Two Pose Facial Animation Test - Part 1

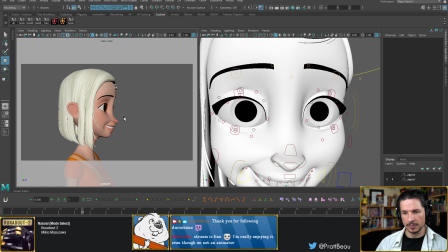5098s
We need to either go a little bit more to the side so that we get, this eye would have to be tweaked a little bit, so that we get more of a perspective on the smile, or a little bit more to the front so that we can get a little bit more of both eyes.
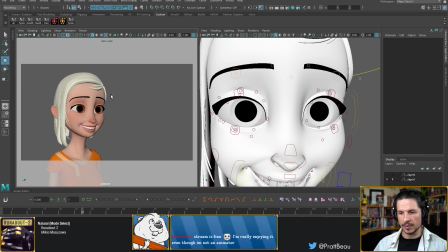5116s
Right now I'm in that sweet zone right in between where the perspective of the camera and the perspective is the lens length. So right now I've got a 50mm lens length. If I set this to, for example, 35, this will make things a little bit more distorted,
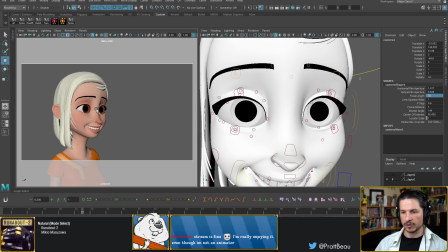5133s
which would work better for this pose here. Or for example, if I use 100, this will flatten it out quite a bit. Now you can see how both eyes kind of feel very small in the face.
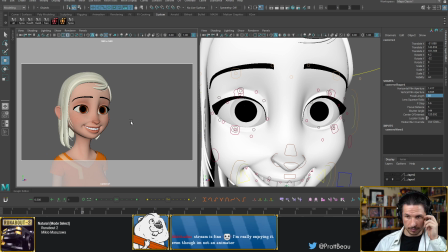5149s
Because of my camera angle, I'm actually fighting the perspective shift of the camera. So let me actually just reposition my camera ever so slightly.
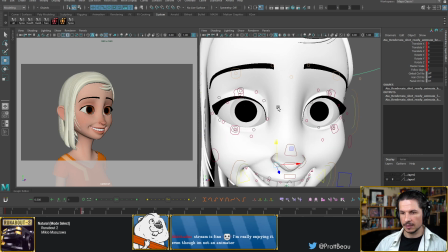5167s
Make sure that first expression reads still. And then, yeah, that's going to help a lot, because now not only can I
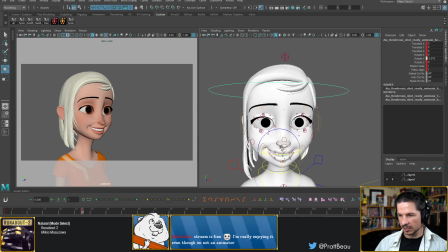5177s
push the expression a little bit more, I can push the tilt of the head. There we go.
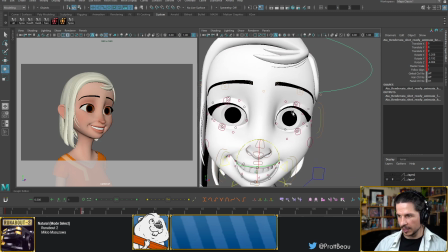5197s
That's already making a big difference.
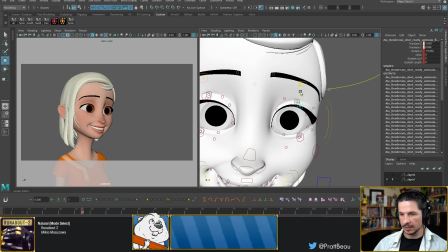5199s
Now, when I go back into the eye here, let's push this a little bit more.
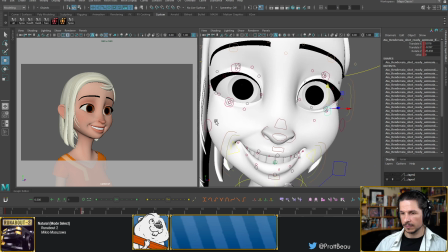5212s
Yeah.
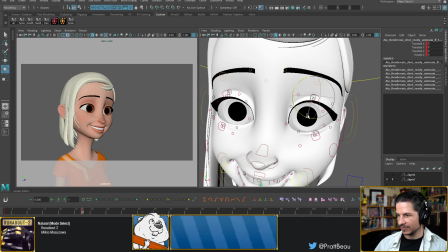5216s
That's feeling better. So this is where, when you're animating and you're trying to deal with
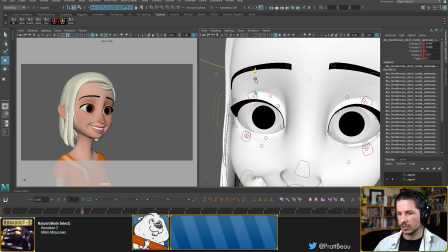5227s
the pose, you have to watch kind of the global situation. If you're kind of honed in on just the expressions and don't look at it as a whole,
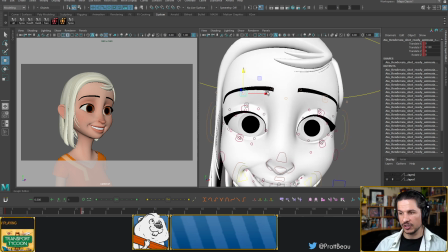5238s
it can be very easy to miss the fact that you might just be at the wrong angle to the camera. And that can be a huge pain, because, well, as you guys have seen, I've been kind of going back and forth with this expression, and it's just not working.
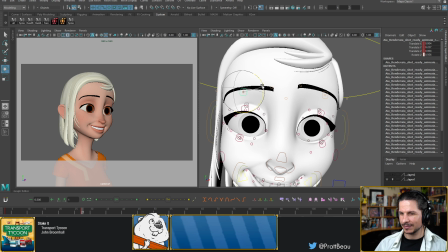5257s
There's something like just off with it. And oftentimes it's hard to explain what it is. It's just, you see it, but you have trouble figuring out what exactly is causing it. So
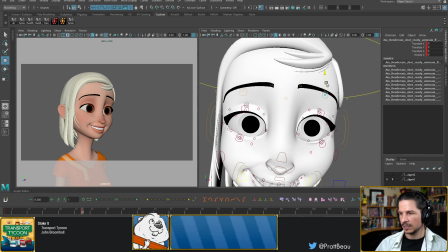5277s
this is where experimenting is very helpful. You want to experiment with your cameras. Experiment with different lens lengths so that you get an idea of what each one feels like and how that
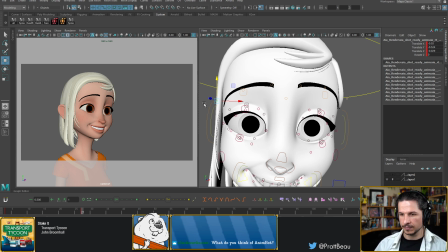5295s
changes the expressions you're working with. Let's kind of bring these out slightly. What do you think of Animbot? I really like it. To be honest, I don't use it that much.
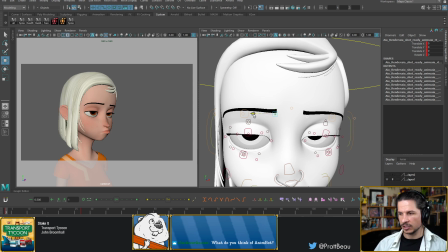5315s
I tend to just do things manually for the most part. But when I do use it, it is really, really good. So if you're interested in it, I definitely recommend it.
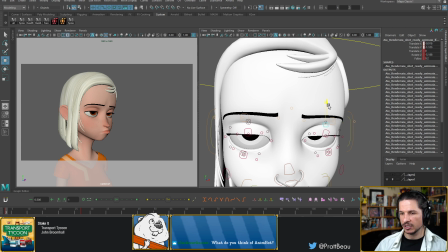5332s
If you're just starting out with animation, just wait.
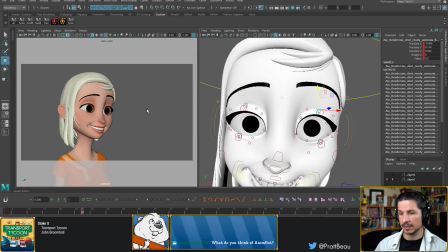5339s
Get more familiar with animation in general first.